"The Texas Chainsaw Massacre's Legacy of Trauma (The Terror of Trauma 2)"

One of my favorite antidotes to share at cocktail parties, board game parties, whatever I do, is that people are absolutely terrified of the 1971 movie, The Texas Chainsaw Massacre.
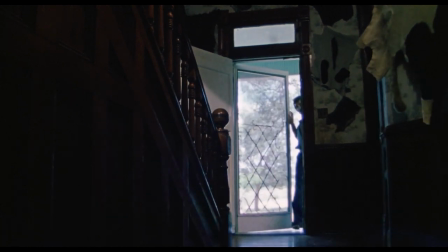13s
Even to this day, they are. When you ask them why, most people will say it's because they can't handle something that violent,
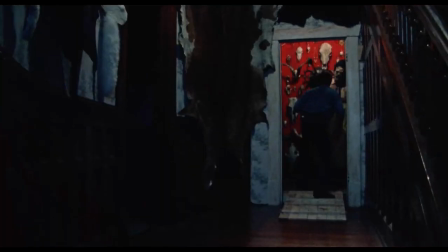21s
someone being mutilated with a chainsaw or something along those lines. Yet, that barely happens in the movie. Seriously, there's a notable lack of violence given the title and the infamy surrounding this film.
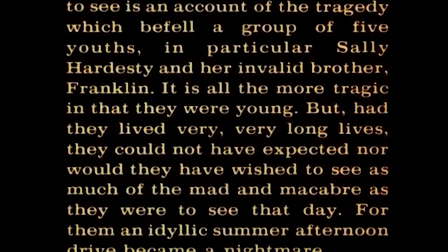36s
So why is that? A lot of it's due to clever filmmaking, clever marketing, but most significantly for us here,
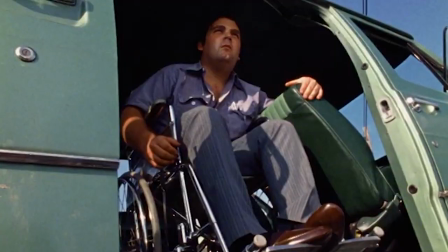45s
I think it is the presence of a deeply rooted cultural mythos that I think we can argue
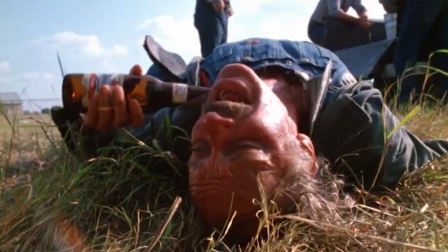52s
focuses around some unaddressed, unspoken trauma in American popular discourse. Welcome to Analysis with Alex. I'm your host, Alex. This is a YouTube channel that aims to provide you with lengthy video essay explorations in the form of units to provide you a more rich exploration into certain topics that you might be used to. This video is a part of a series titled The Terror of Trauma, which explores horror films that deal with the theme of trauma in some kind of manner. If you haven't already, I would encourage you to go back and watch my video over 2019's The Lighthouse as I'm going to be making some references to it in this video here. Also, it helps if you've seen the film before I talk about it here, so seek it out however you'd like. So see The Texas Chainsaw Massacre before you watch this. It will make a lot more sense. Also, all the references that I used throughout the video here, I will have some more information on how to get to those in the description below so you can have some further reading if you want that as well.
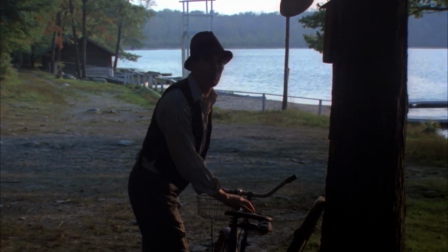122s
Though I could certainly make a lengthy exploration of how Tobe Hooper's film helped inform one of the most influential horrors of genres of all time,
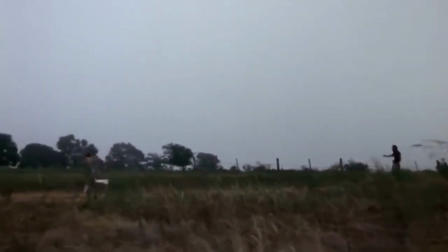131s
the slasher film, or about how there are just so many questionable choices of the characters here,
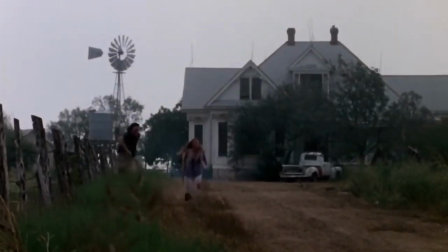136s
like why would you scream relentlessly in the pitch dark if someone is chasing you why wouldn't you just hide somewhere this video will not be that
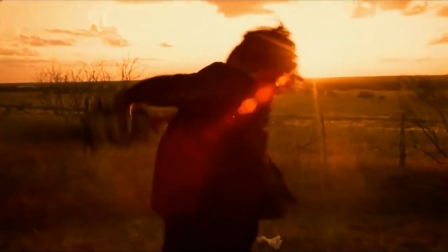145s
those topics have been covered a fair amount of times though perhaps we will cover the slasher genre as a unit one day i want to make the
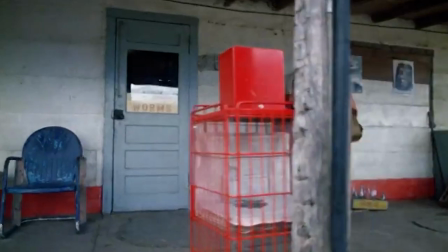153s
case that we can see this film engaging with trauma in a multitude of ways through viewing it as a cultural product of its time,
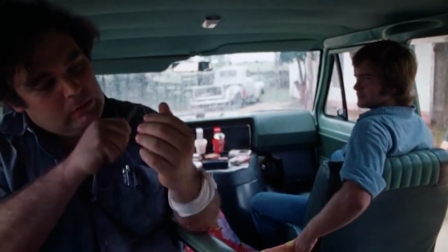162s
but also how it is able to tap into the unease and uncomfortable nature of addressing people groups and locations of trauma.
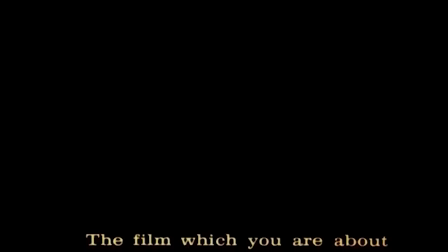171s
Perhaps a great place to start exploring how this movie deals with trauma would be the opening itself.
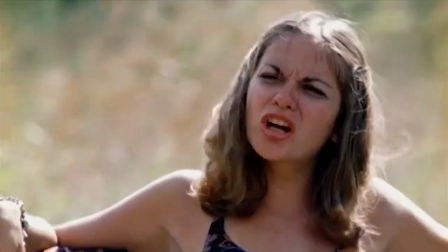178s
The Texas Chainsaw Massacre wants you to believe it was based on real events.
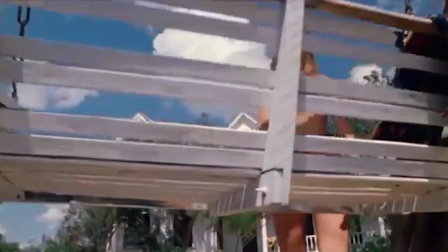183s
That was a significant part of its marketing strategy. Though the rest of the film doesn't evoke realism in as direct of a manner as it does here, this moment taps into how typically traumatic events and landscapes are explored by the American public through the news media.
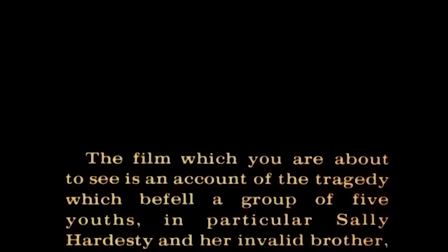202s
Pay attention to certain words used here to heighten what context the viewer is provided with here,
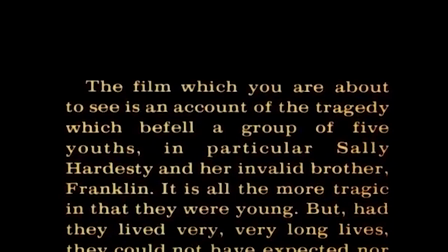208s
pulling on some of the diction present in broadcast news.
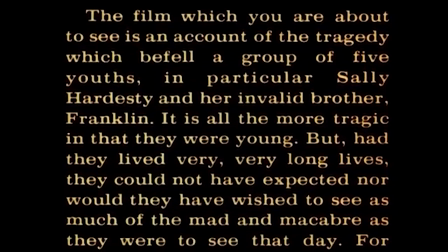212s
Words and phrases like an account of the tragedy which befell or the events
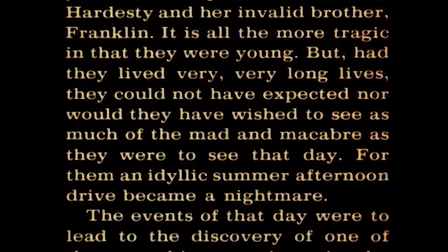218s
of that day were to lead to the discovery of one of the most bizarre crimes in the annals of American history.
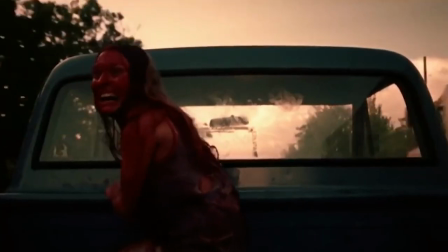225s
This kind of language could easily be pulled from a rather sensational news report.
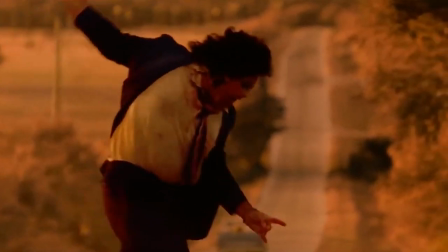230s
Perhaps this is an indictment of sorts on the broadcast media's framing of traumatic events as voyeuristic experiences for others not involved to enjoy.